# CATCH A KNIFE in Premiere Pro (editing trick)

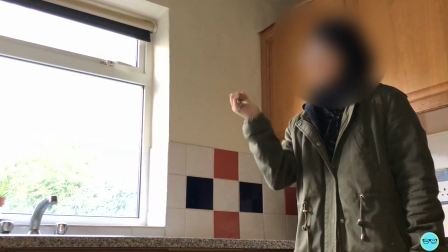0s
Hey guys, this week I'm going to show you how to throw a knife and catch it. Over the weekend, I watched Mummy Returns on ITV and this scene came up.
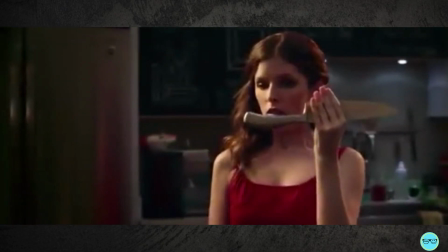10s
This is something that is shown a lot in TV and films, not just in The Mummy.
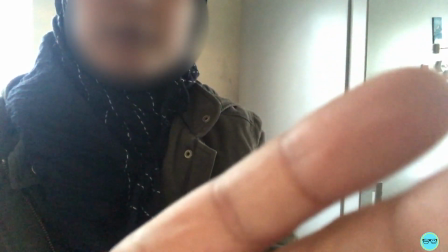15s
So let's get started. First, you'll need to film your subject throwing the knives.
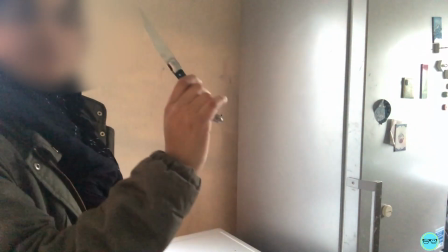19s
As you throw, you want to make sure you pan quickly in the direction of the knife as if you're following it.
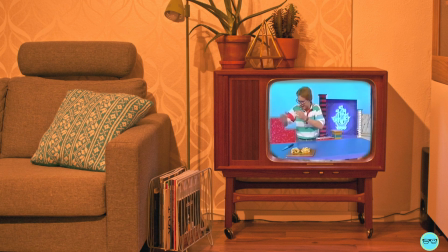25s
As I was working on my own, I was unable to do this. Make sure you do this safely and obviously no one stands in the way of the knife. Also, in true Blue Peter style, make sure an adult is present to help.
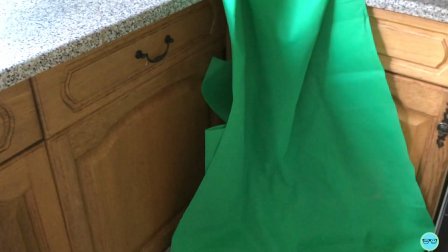36s
I placed my green screen to catch the knife so that it wouldn't break anything.
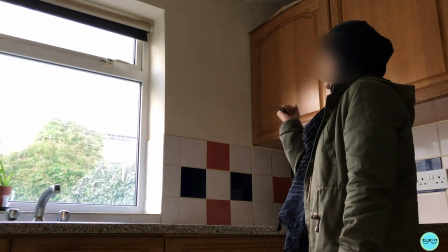41s
Once you have this shot, you'll move on to your second shot. In this shot, I'm going to be catching the knife, so I'm already going to be holding the knife in my hand.
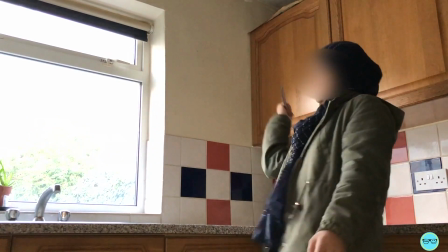50s
From here, I will move my hand quickly to make it seem like I caught the knife.
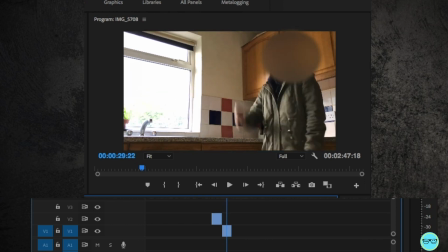57s
Placing these two shots in Premiere Pro next to each other already looks like I've caught the knife, and it works pretty well. Most shots in film and TV are done this way. However, to add some more variations, I'm going to use some green screen.
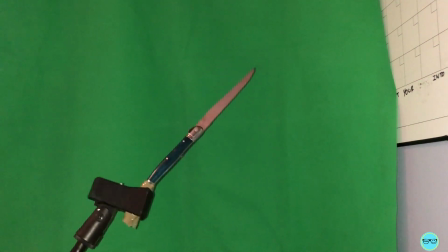72s
Here, I stuck the knife on a mic stand and twisted it. However, after realizing that I was rotating it the wrong way,
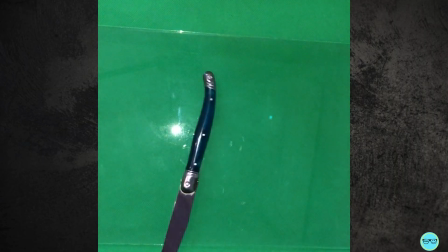81s
I placed the green screen on the table with glass on top of it and span the knife in the right direction.
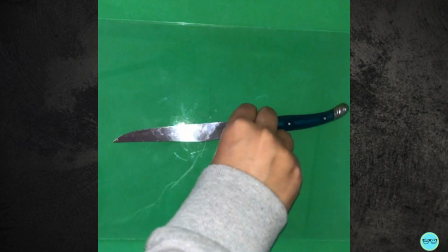89s
Filming it live, rather than using a mask and a frame hold,
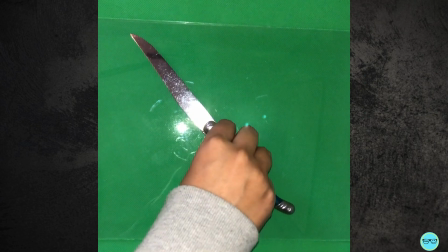93s
will add perspective that you can't add in post-production perfectly.
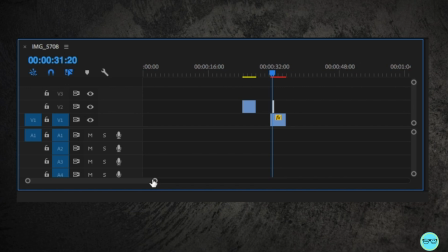99s
Let's jump back into Premiere Pro. Place the shot of you catching the knife on the bottom line.
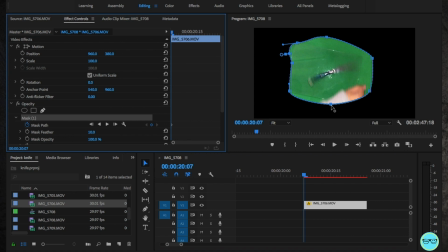104s
Place the shot that you filmed the knife on the green screen on top of this. Draw a mask around the knife, making sure everything from the surroundings is gone, including my hand in this.
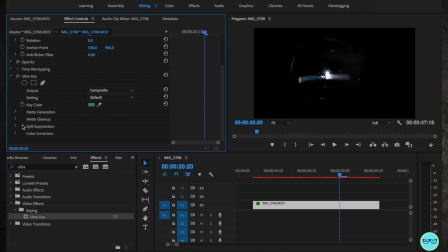115s
Go to the effects control panel and search for the ultra key and key out the green.
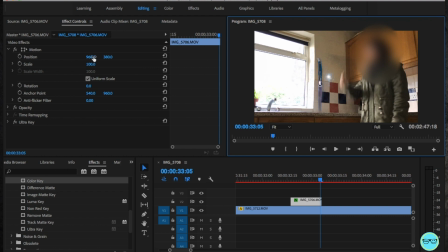121s
Finally, we're going to animate the knife. It's already rotated, so we don't have to do so much.
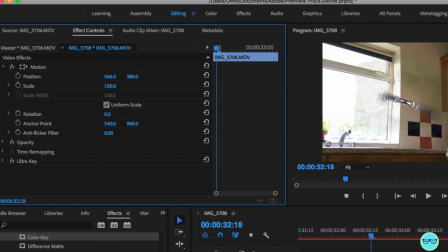126s
Select the position and place the knife outside of the frame. And select the stopwatch button. Move to the end of the clip. Move the knife as close as you can to the hand, just before it cuts away.
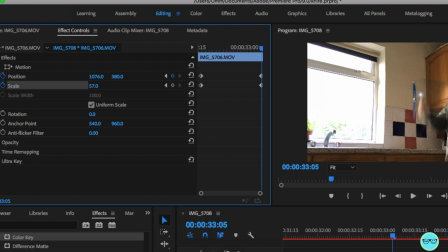141s
Over time, you want the scale of the knife to go down as if it was moving within the camera. It'll take you a couple of readjustments to make it look natural. The only thing left is to add some fake camera motion.
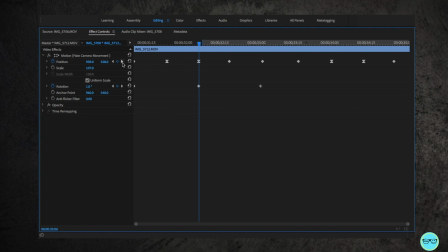156s
Here, I've just keyframed the camera moving to the left or right slightly, along with moving the rotation slightly.
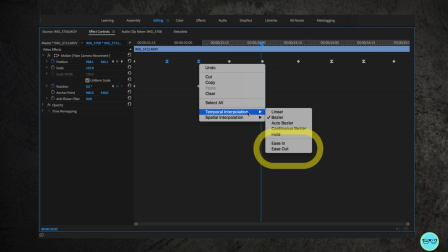164s
I've highlighted a couple of the frames and easy in and easy outed them to make a smoother transition.
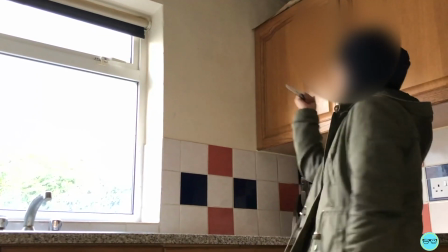172s
And you're done. Thank you so much for the support and watching, guys. Enjoy the new year.
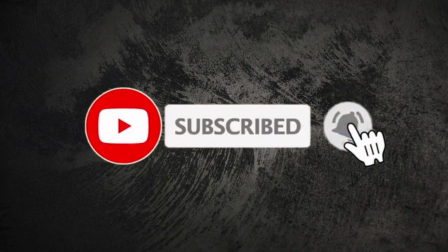177s
As always, hit the like button and the subscribe button, and I'll see you next week.